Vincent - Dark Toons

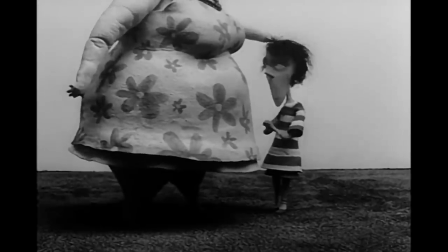[4:09]
A constant, but fun cliche.
Vincent is nice when his aunt comes to see him, but imagines dipping her in wax for his wax museum.
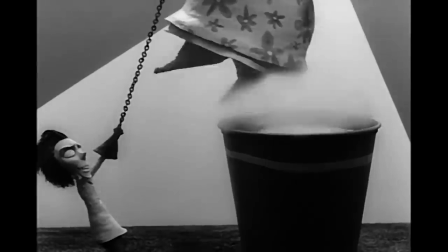[4:19]
Clearly a nod to House of Wax, and of course you never see the adults very much like Peanuts, because to a kid,
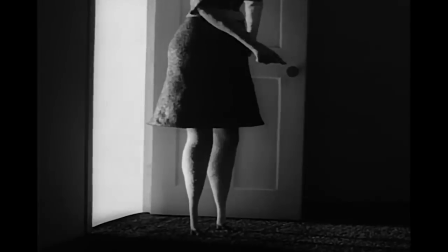[4:26]
the adults don't play that big a part. I think it also saved on time as you didn't have to time out what they're saying to the lip movements. If they're just off screen, it doesn't matter. You just move the hands and you can connect it later.
He likes to experiment on his dog, Abercrombie.
You can see here a little inspiration for Frankenweenie, which funny enough started off as a live-action short and then turned into a stop-motion film.
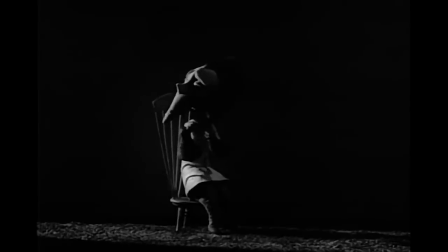[4:48]
Usually it's the other way around. Sometimes the lighting is a little off, like there's some moments where I know you're supposed to see it a little better, but then there's times where it's just perfect like that.
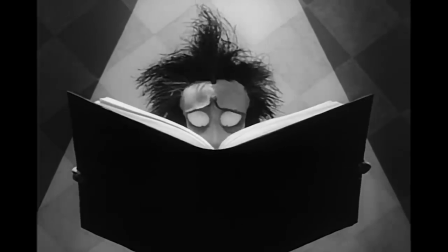[4:57]
Just what a beautifully composed shot.
Such horrible news he could not survive, for his beautiful wife had been buried alive.
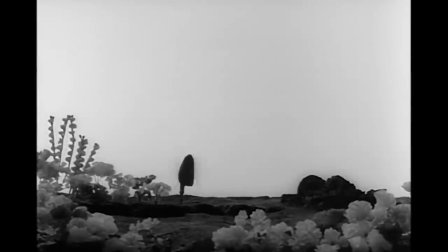[5:06] Unaware that her grave was his mother's flower bed now.
That's tricky to do in stop motion You have to light it so that you can make out You know the shovel on the ground and the background is completely black But then slowly as you're moving the character the light has to come back has to turn bright and you have to make sure that Both in the dark and in the light it's gonna look okay You know while you're still moving the shovel of the characters walking in so it's tricky, but it looks really good
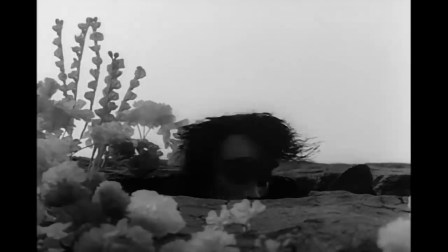[5:34]
His mother sent Vincent off to his room.
He knew he'd been banished to the Tower of Doom.
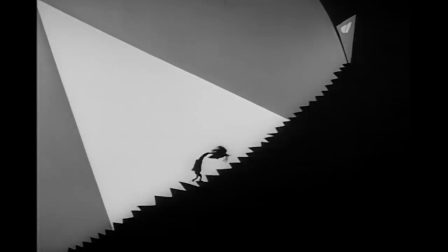[5:40]
Now look at that. That is disgustingly simple. Just a flat cutout, just black, white, and gray, no colors or anything, but super dramatic. I mean, just absolutely beautiful. I mean, that is a striking image.
Where he was sentenced to spend the rest of his life.
Same thing here, very simple shapes, but depending on where you put your focal point, you know, Vincent at the bottom there,
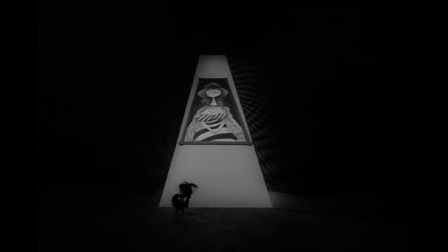[6:03]
it can just look gigantic, it can look huge, it can look so menacing, so massive, so sad. Which of course just makes it funnier because the kid's just being punished, yet he's imagining it's about the death of his wife.
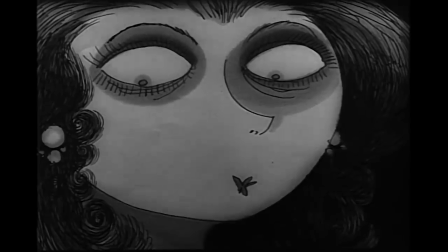[6:16] Alone with the portrait of his beautiful wife.
I can't confirm it, but I would be shocked if that wasn't drawn by Burton.
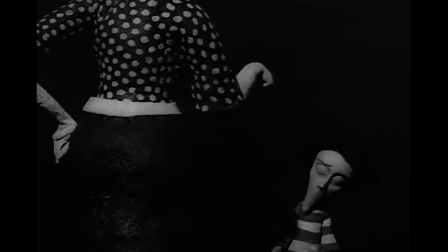[6:23]
That looks exactly like his style.
You're not possessed, and you're not almost dead.
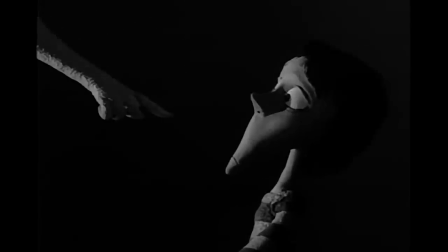[6:28] These games that you play are all in your head.
So the textures on the mother and even the body of Vincent, you'll see that's kind of where they save money. You see in later productions that Burton would work on with stop-motion like Nightmare Before Christmas and Corpse Bride.
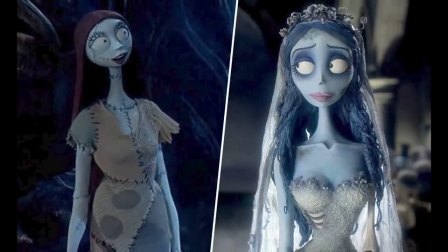[6:43]
The textures on the skin are much better looking.
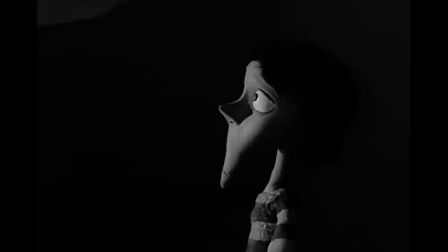[6:46]
This is just something that's much more simple so it can bend, but it also looks very wrinkly. and even when Vincent talks,
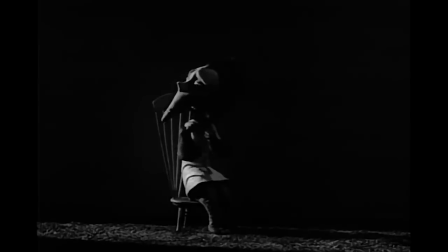[6:53]
uh, you don't see any teeth inside, or a tongue, or it doesn't even look dark. But you're so distracted by the visuals of everything else, you don't notice it, or even if you do, you don't care.
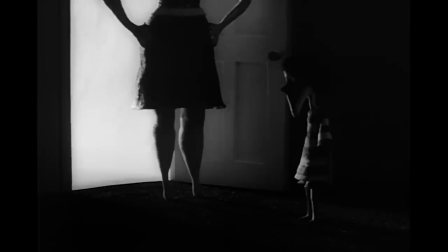[7:03]
If anything, it adds to the oddness of it.
Her anger now spent, she walked out through the hall.
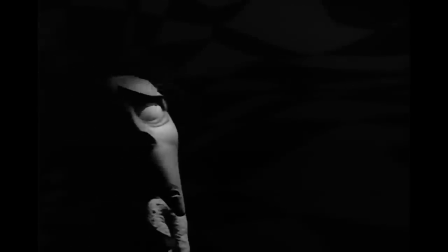[7:09] And while Vincent backed slowly against the wall...
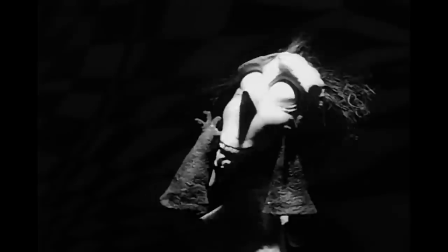[7:12]
What I always found funny about this climax, if you will, this is technically the climax of the short, Um,
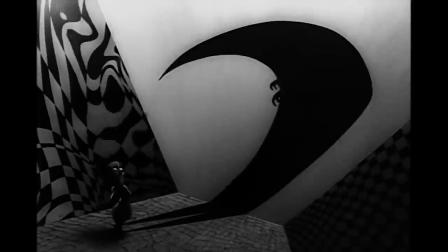[7:19]
is that nothing's really going on, it's just the kid pretending more, but they're making it seem so much more dramatic, and the lighting and the creatures and everything. It's just a kid playing make-believe, and at the end of the short, that's all you watch. Yet I've known people who have, like, interpreted this like, you know, the kid actually does go insane, or, like, somehow dies at the end because it's just so dramatic, and I...
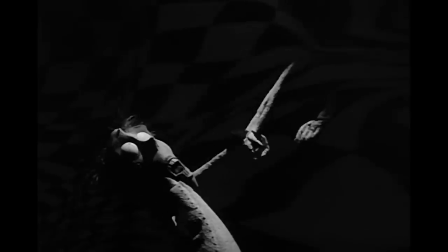[7:41]
That's not what I got. I just got it's the kid really really taking his make-believe very seriously. I don't know. I think that's kind of a testament to it that so many people just get so sucked in They can think something more dramatic happened, but that that's not what I got out of it.
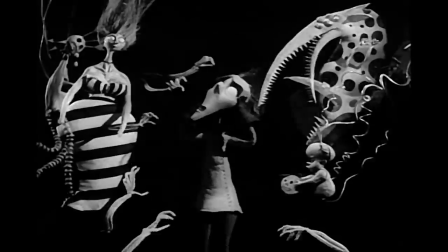[7:57] Swept his mad laughter to terrified screams!
Now I believe what they do here to get the effect that makes it look like you're going inside Vincent's mouth is that they have the original model for Vincent, you know, which again, the mouth can't move that much.